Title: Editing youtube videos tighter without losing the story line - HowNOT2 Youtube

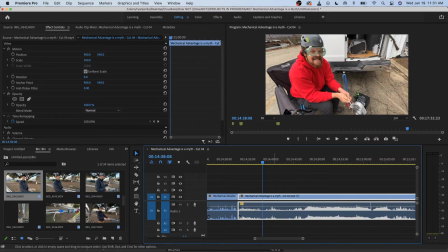3725s
So we're going to link those back up. So we're going to keep that, right?
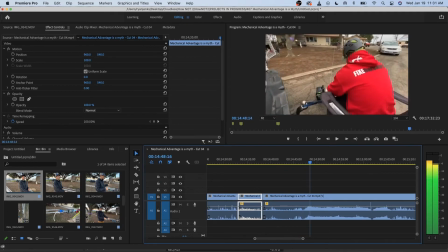3731s
And we don't really, obviously, has the safety glasses. So it's going to be Bobby turning it on.
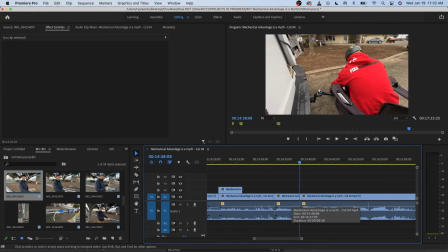3740s
Boom. We're going to get rid of all that extra. Elevator music.
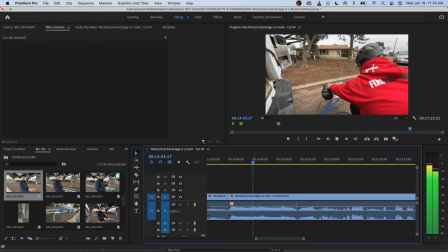3747s
So this is where I need elevator music. Yeah. So there's a couple of issues going on here, right? Yeah.
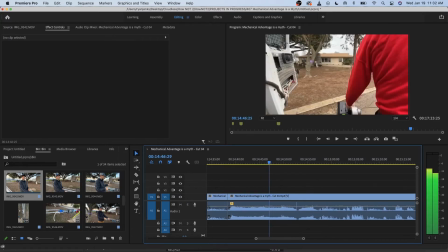3762s
So there's a clip here, and we don't know what this is. It's fast, and there's no, like, story with. There's no reason to help us understand context more.
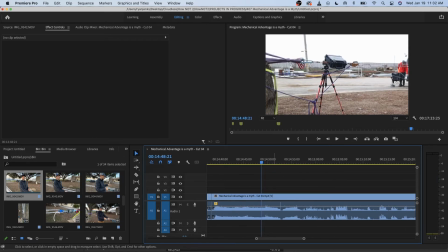3776s
And this would make sense if this was, like, the audio was nice. Then you could go into this, because this shot is really cool.
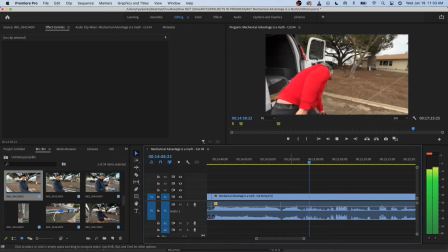3794s Dude, my whole band is shifted.
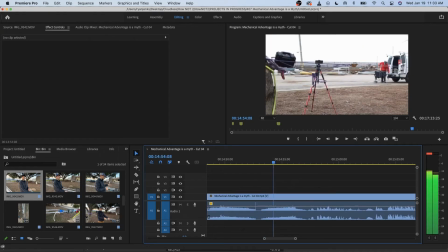3797s
I would say the other thought I had about this was I would want to go back to
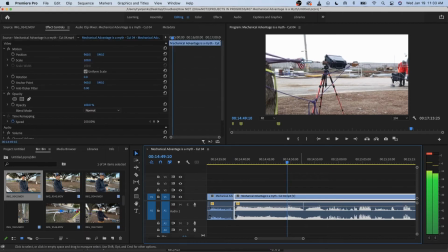3814s
right where it breaks again. So when it gets put back together to when it gets reassembled right there, I would want to copy that and repeat it one more time.
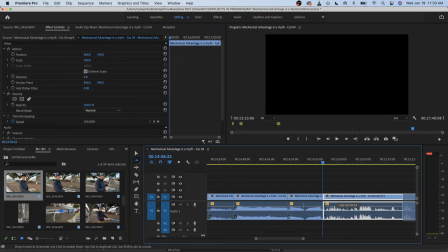3830s
I'd like to end things going forward so people remember what I did. I tinkered a little bit with the Frozen video, but that's because it's just Frozen.
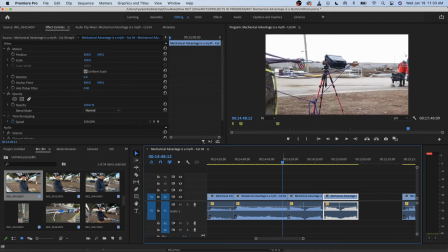3843s
There's a lot going on here. So when you see this, first of all, this this audio. So it goes boom.
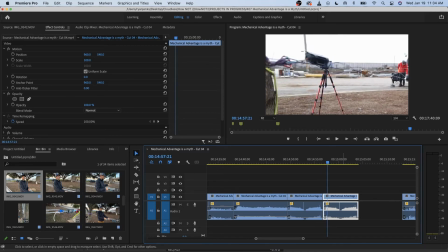3862s
Oh, it punches in. I don't want that. If you're going to go backwards, I think it should be...
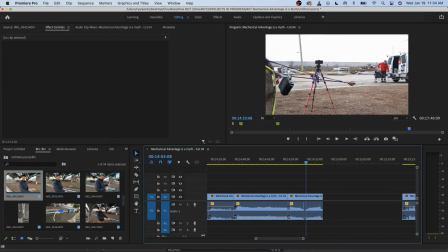3876s
I like to see the van. I think that van shot's cool. So what I'm going to do is go into the assets where this lives.
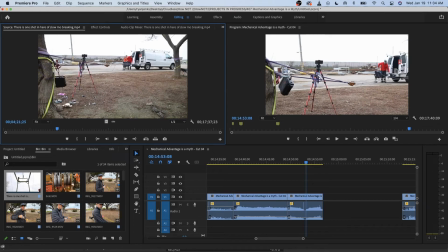3884s
It's in here somewhere. It's going to be right here. I think it's a really clean shot, but you can't crop in without it looking a little fuzzy. Because it's the high frame rate's a lot lower quality.
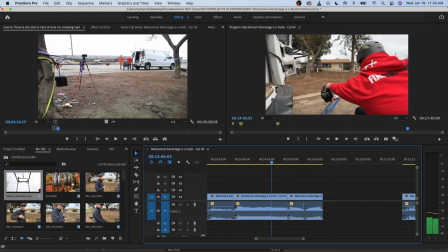3908s
So I would say we're going to cut it
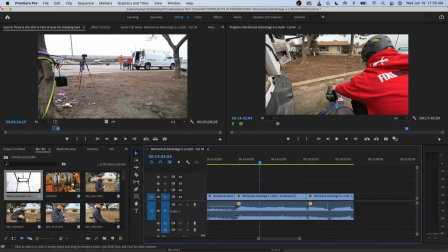3913s
You know, we don't even need elevator music if we... Yeah, we're going to put elevator music over the brake tests. I could leave all of that. That's not the end of the world. Especially if I build up the elevator music and the suspense.
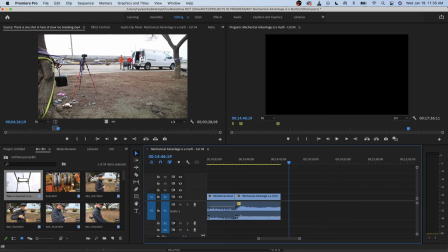3928s
So I'm going to just get rid of this. We're going to have elevator music at the time we do it. Let's do just... I don't know how big this is.
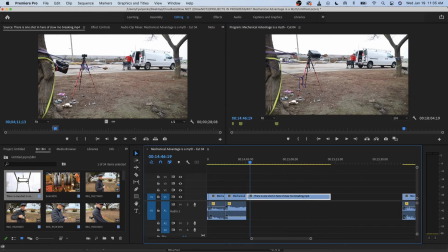3942s
Okay. How to tell a story with a brake test, right?
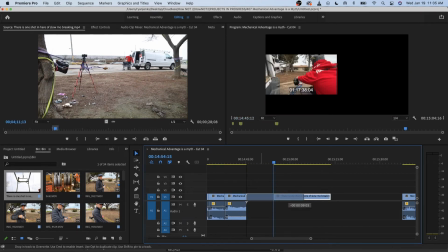3947s
You want to see, you want to get reminded the overall shot. I don't know if anybody's ever seen the overall shot yet.
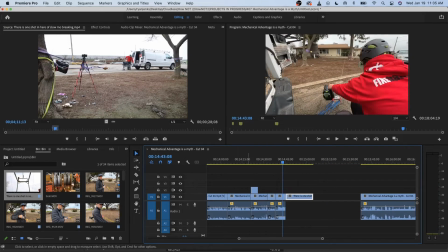3954s
They've seen just kind of the glimpse of it. I'm wondering if there's more overview shots that we could include. Because this is B-roll.